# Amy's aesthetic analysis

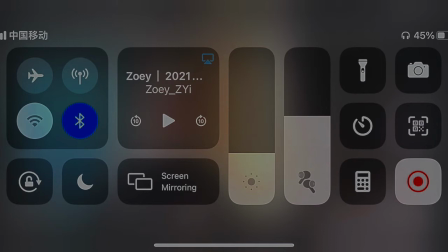[0:00]
The video I am going to analyze today is a skincare routine video from a girl named Zoe. In this video, I will mainly focus on three parts which are camera settings and lighting, voice track and subtitle and editing.
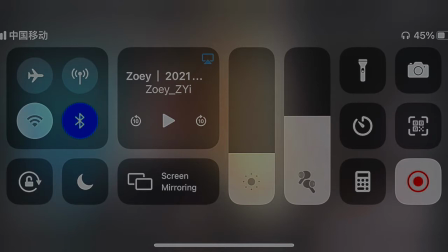[0:16]
This 16 and a half minutes long video can be divided into two parts, so I will analyze the two parts separately. The first part is the record of her skincare routine and the second part is her introducing all the products she used in the previous part.
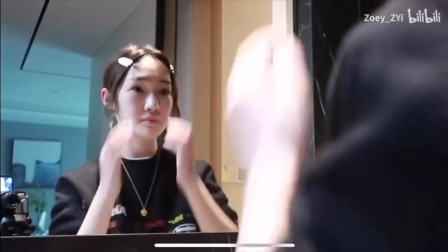[0:34]
Let's first look at her recording.
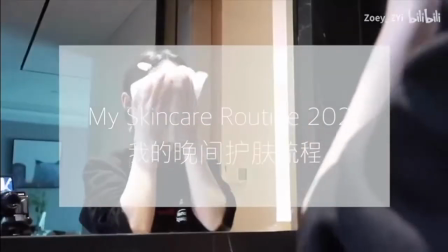[0:39]
The camera is set behind her and is facing a big mirror, which allows her to see herself and to monitor what is filming in the camera.
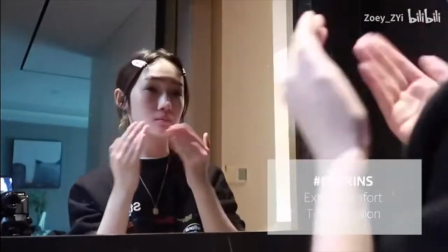[0:48]
What I learn from this is if I look directly in the camera, it shows that I have my audience.
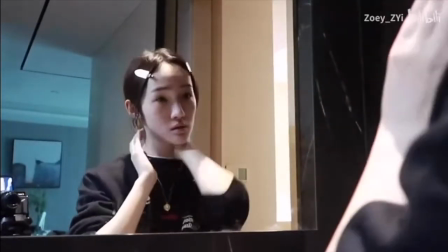[0:54]
But if I don't look at the camera, the video I make will become more casual and everyday-like.
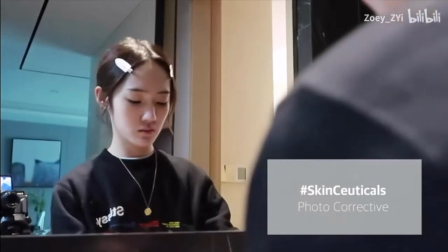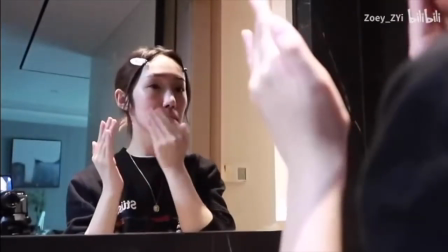[1:07]
The camera itself is in the picture, so it's easy to understand how she filmed this clip.
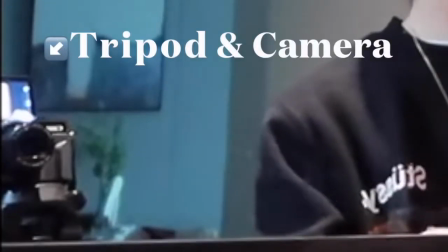[1:14]
She used a tripod to make the camera reach the right height, which was able to take pictures of her face and only her face.
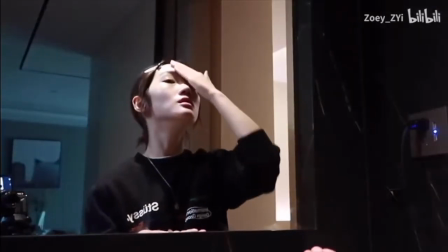[1:24]
And she didn't change the position of her camera during the whole process, which shows the fluency of her skin care process.
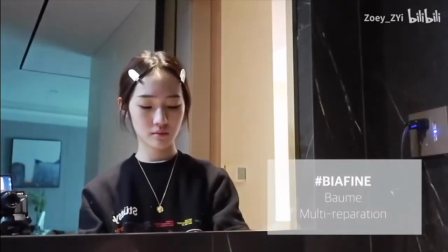[1:31]
But the lighting here isn't quite nice because there is only a light shining from above.
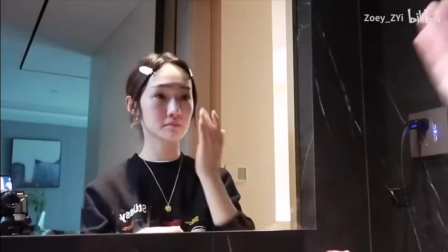[1:38]
So people can see that there is only light on the top of her head and most of her face is in the shadows.
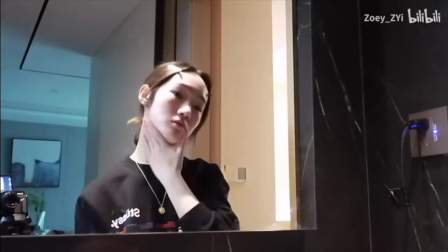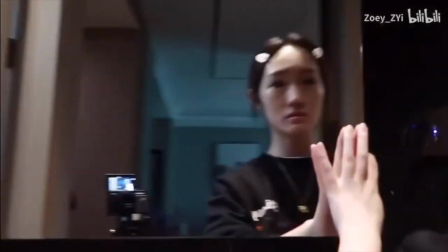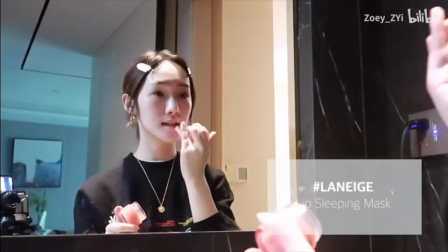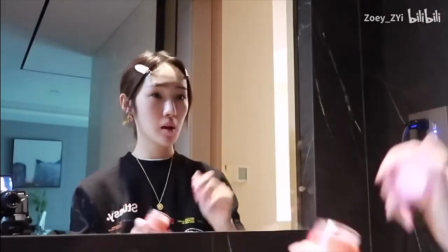[2:00]
There is only background music that is probably smooth jazz music here and no human voices,
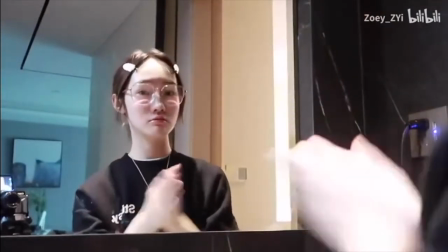[2:07]
which creates a lazy and comfortable atmosphere. Ok, now let's move to the second part of this video.
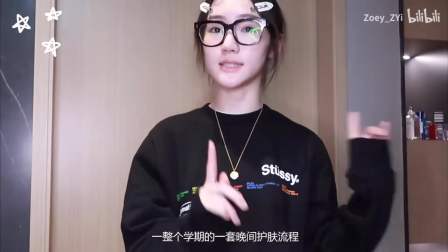[2:15]
In this part, the camera is just in front of her and you can see her upper body and face appeared in the center of the screen.
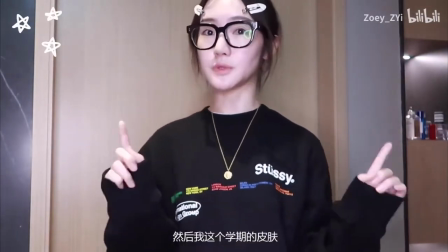[2:22]
Meanwhile, her background is relatively clean and is probably in front of a door.
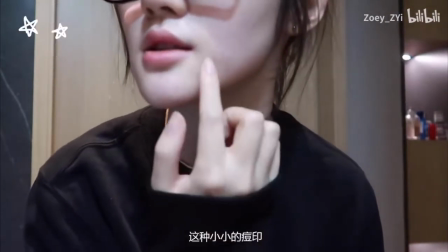[2:30]
So it's easy to focus my attention only on her body and her face. The only thing that may distract my attention is this part.
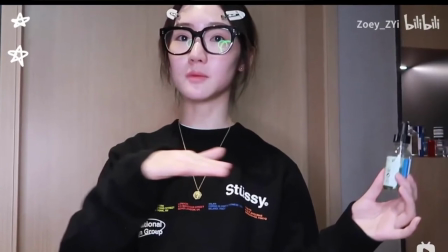[2:40]
You can see there are some bottles on the table in this part.
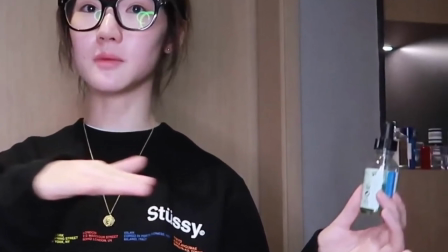[2:44]
For example, here, when she holds this product, it seems that the bottle is leading my eyes to the things appearing behind.
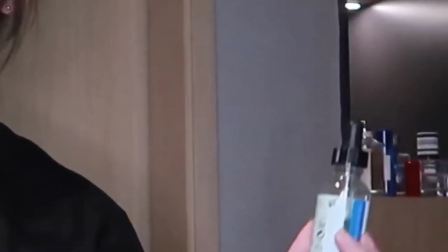[2:52]
Some suggestion here is just keeping those unimportant things out of the camera.
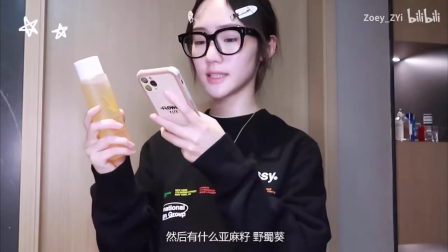[2:59]
The lighting here helps Zoe a lot for the audience to focus on her too.
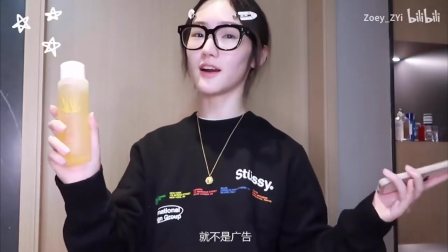[3:04]
It can be seen from the reflection of her glasses that there is a relatively large circle-shaped fill light behind the camera.
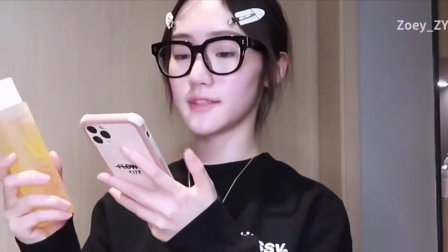[3:13]
The light makes her face more bright and clear. In addition,
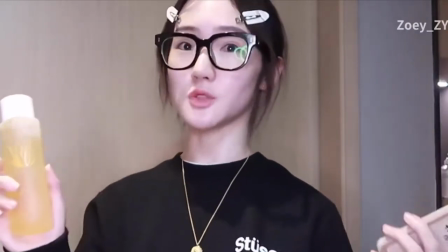[3:17]
this kind of lighting can make her face look more shiny and skin quality better which is
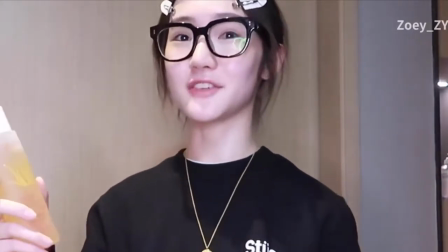[3:23]
very consistent with the skin care of her view today.
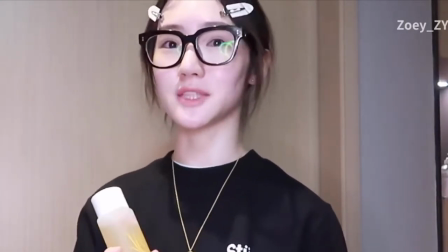[3:28]
It can make the audience think that the products she recommends are more effective so as to achieve the effect of product promotion.
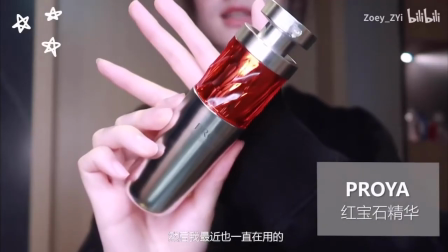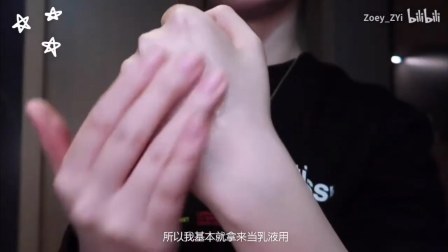[3:43]
When she wants to show the products in more detail, she will zoom the lens closer and focus on the product itself so that the
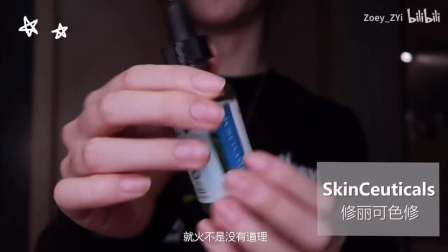[3:52]
audience can see these skincare products more directly and carefully.
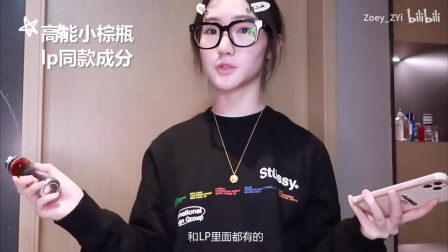[3:58]
Finally, for the subtitles on the screen, she will print the brand's name and the name of this product so that the audience can search for them.